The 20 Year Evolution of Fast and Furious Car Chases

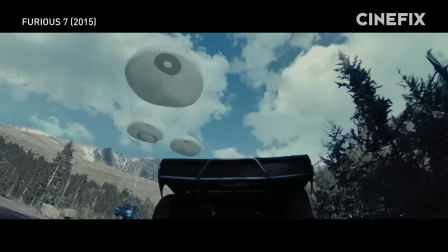That idea would germinate into one of the franchise's most sophisticated chases because it provides a ton of interesting challenges.
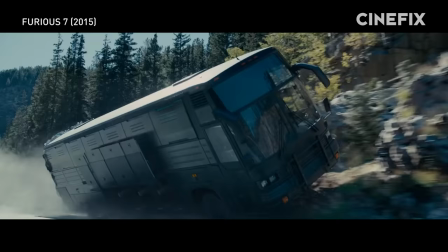Can we drop cars out of the sky? Will they land right? And is it even possible to drive a bus and flip it on a narrow mountain?
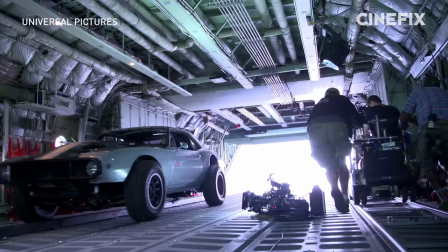That ain't gonna happen. I'll see you at the pickup.
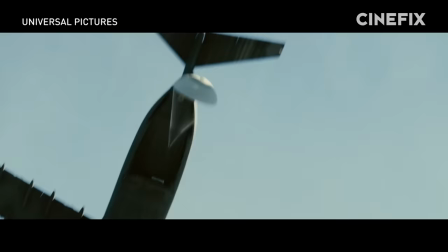This parachute sequence by itself was such a complex proposition, it got second unit director and long time Fast and Furious veteran, Spiro Rosados, spooked.
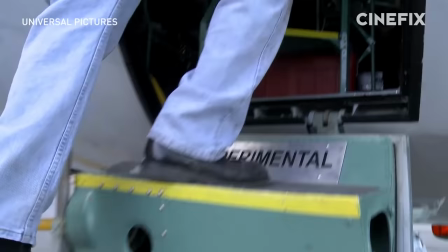But he was ready for the challenge. What they didn't really realize was there were so many factors that are more complicated than probably any other sequence I've shot.
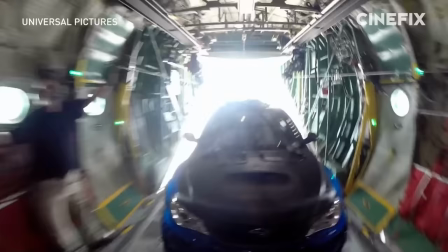So we never wanna be low enough to see that chute opening in front of us, right on.
The good news for the gang was that dropping cars out of a C-130 has been done before.
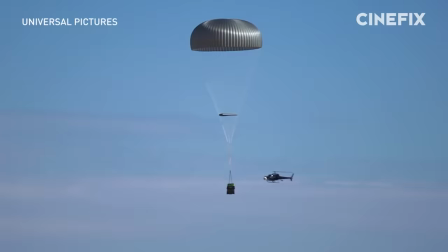The bad news was that they still had to figure out how to actually control and photograph cars that are in freefall.
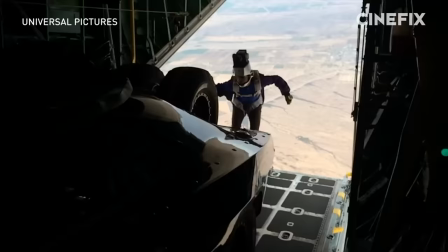And so that was the R&D part of it, trying to figure out how to get all these cars out of the C-130 together, with guys in the air with it, and make them drop flat.
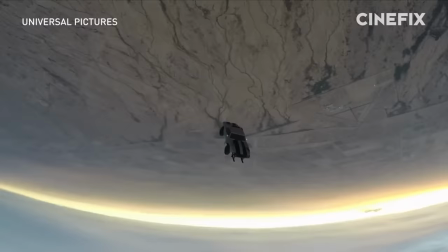You need some fresh air? Because you're about to get a whole lot of it.
They're freefalling at 175, and so those skydivers could never catch them. They had to be a part of the car when it went out.
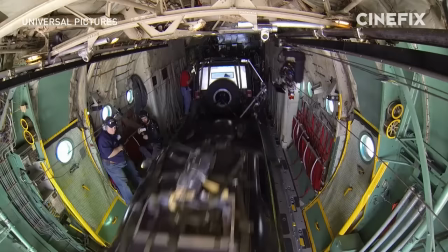So they only said, you guys grab onto the car, just run out with them and grab onto it so that its first initial drop, when it's gaining its terminal velocity, you're with it.
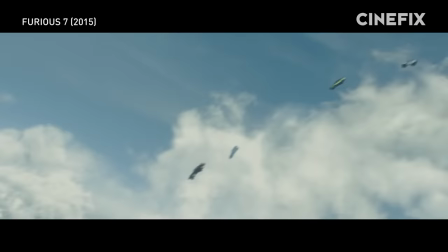And that was the key element that made it all work.
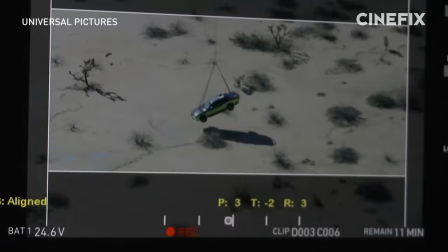Even though it took a bit to figure out, the second unit got some truly amazing footage, even if a few of the cars didn't survive their jumps.
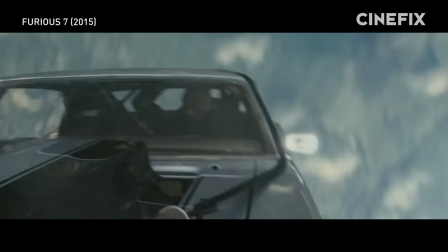Out of the four cars, we lost two of them because of wins.
Dan, I hate you, Dan.
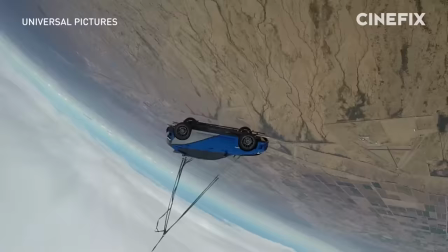Now that they got all this great footage of cars actually plummeting to earth, it was time to pair it up with some inserts of actors on blue screen.
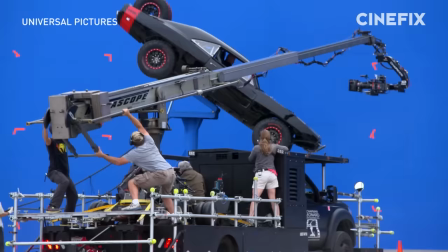James Wan really brought a ton of energy to his inserts. Look at how he shot Vin Diesel.
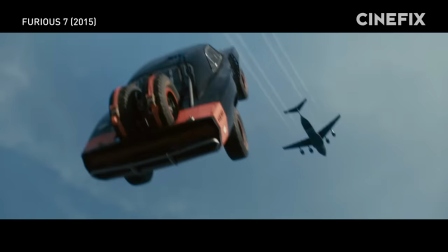Not only was his car on a gimbal that could almost go completely vertical, but they photographed him with a camera truck that dollied in from 200 yards away.
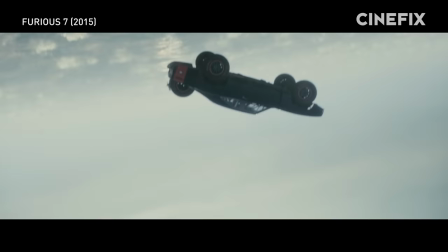This kinetic camera work in a completely controlled environment is what made these inserts feel so seamless.
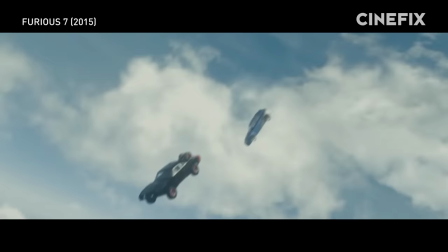Because it matched the hectic motion of the cameras that were free falling at 175 miles an hour.
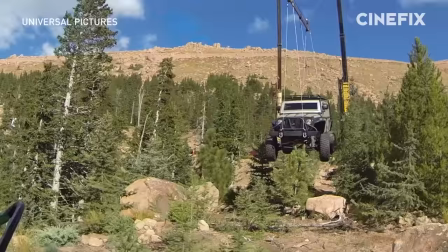Now we're moving.
What goes up must come down and a whole other contraption was invented to have these cars hit the ground running.
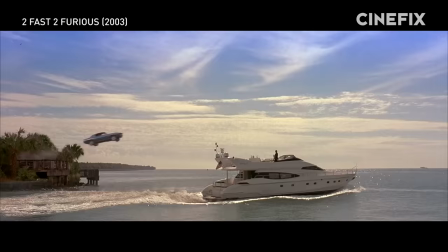It kind of worked like the zip line in Too Fast Too Furious. But now it released the car at a certain height.
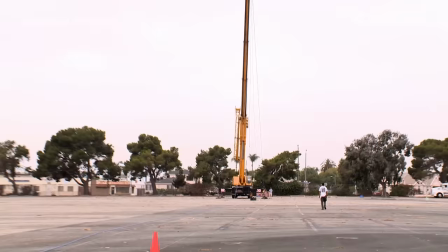So Dan Sudik, our effects coordinator, came up with this trolley idea where he starts one crane very, very high up in the air.
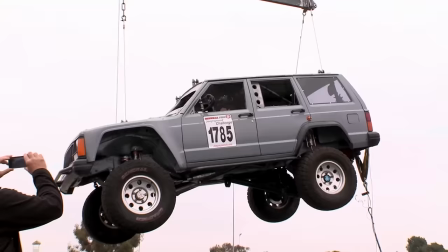And then we pull the car all the way to the very top, which is almost 180, 200 feet up.
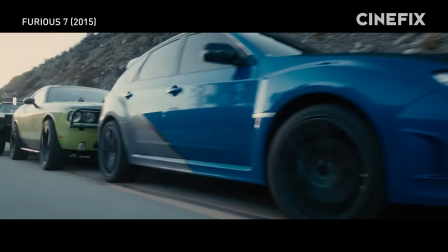It worked like a charm. Now Dom and the gang were on to phase two, overtaking the bus.
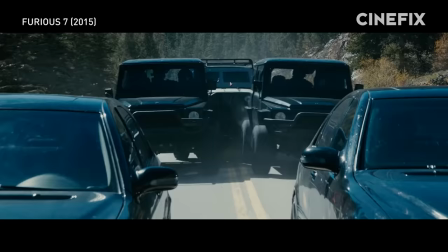The use of the battering ram was a nice touch for the team to get within striking distance of the bus.
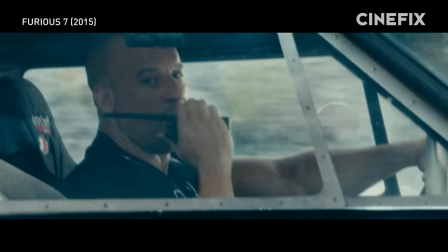The action that follows, though still exhilarating, is some of Fantastic Four's greatest hits.
Hook him up.
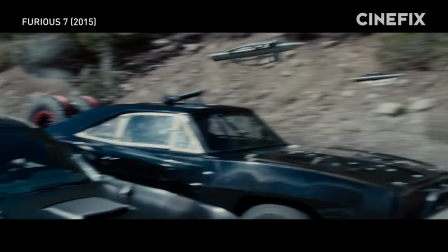Car harpoons, pipe ramps,
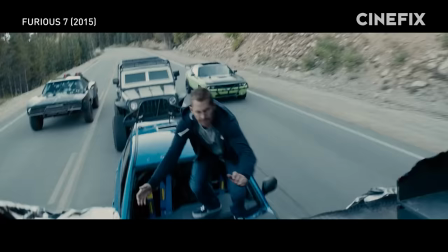and jumping from a hood of another vehicle just don't move the needle anymore.
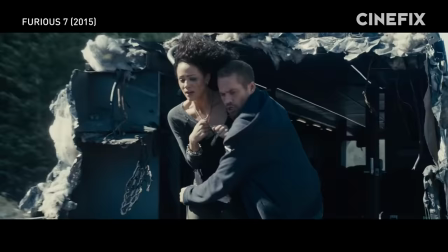But this right here, my friend, happens to be the stupidest idea I've ever heard of in my life.
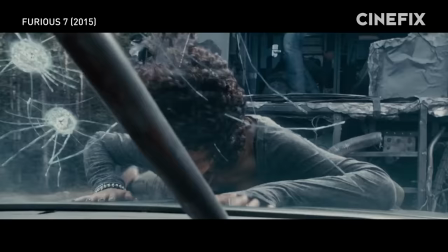But once Bryan saves Ramsay, the chase really goes downhill in a good way.
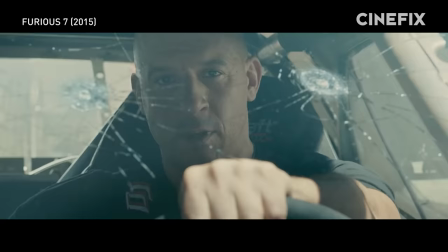You're pointing the wrong way. Am I not?
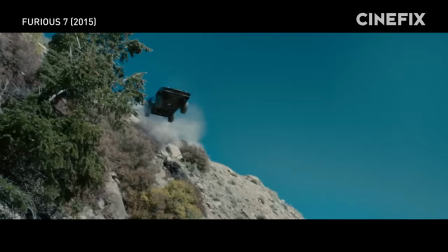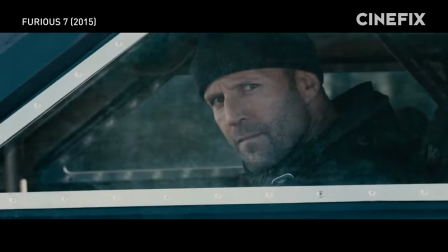Rosados has directed enough Fast and Furious action to know that this impact was crucial
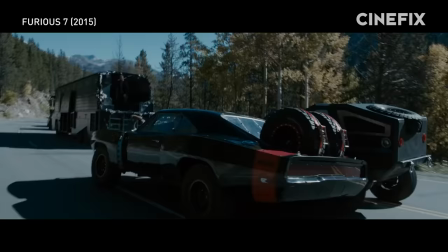because it would both sell Deckard Shaw as a big bad and push the chase into the woods.
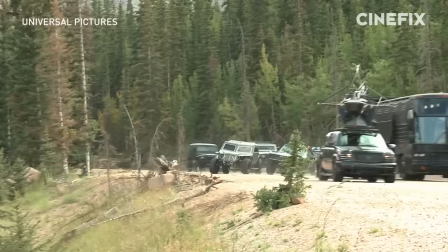Then my heroes go off road, which was something that we've never seen before in this particular franchise.
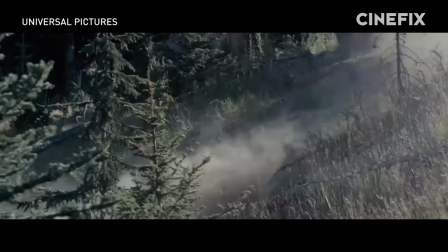Seeing cars going off crazy terrain was really exciting.
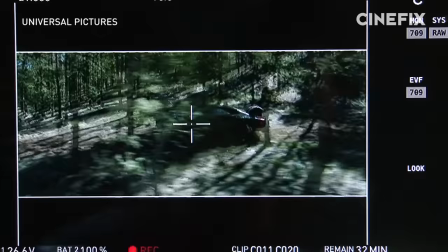I remember Chris Morgan pitching to me that sequence and saying that it should feel like this speeder bike sequence in Return of the Jedi.
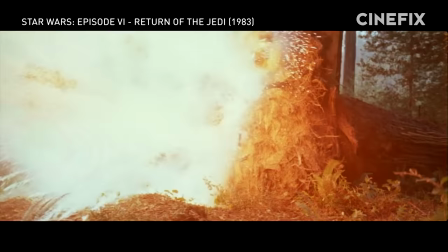And just like in Return of the Jedi, one of the goons has to meet their untimely end with a tree.
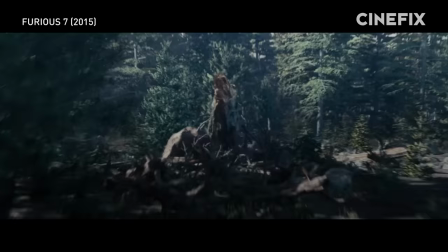But instead of just crashing into a stump, the stunt team jumped a car 80 feet into a long steel tree that completely impaled it.
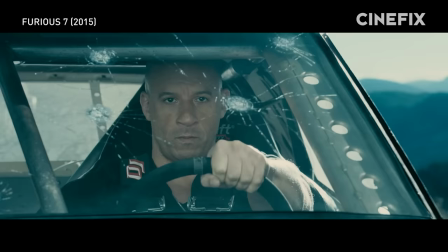What are you doing crazy?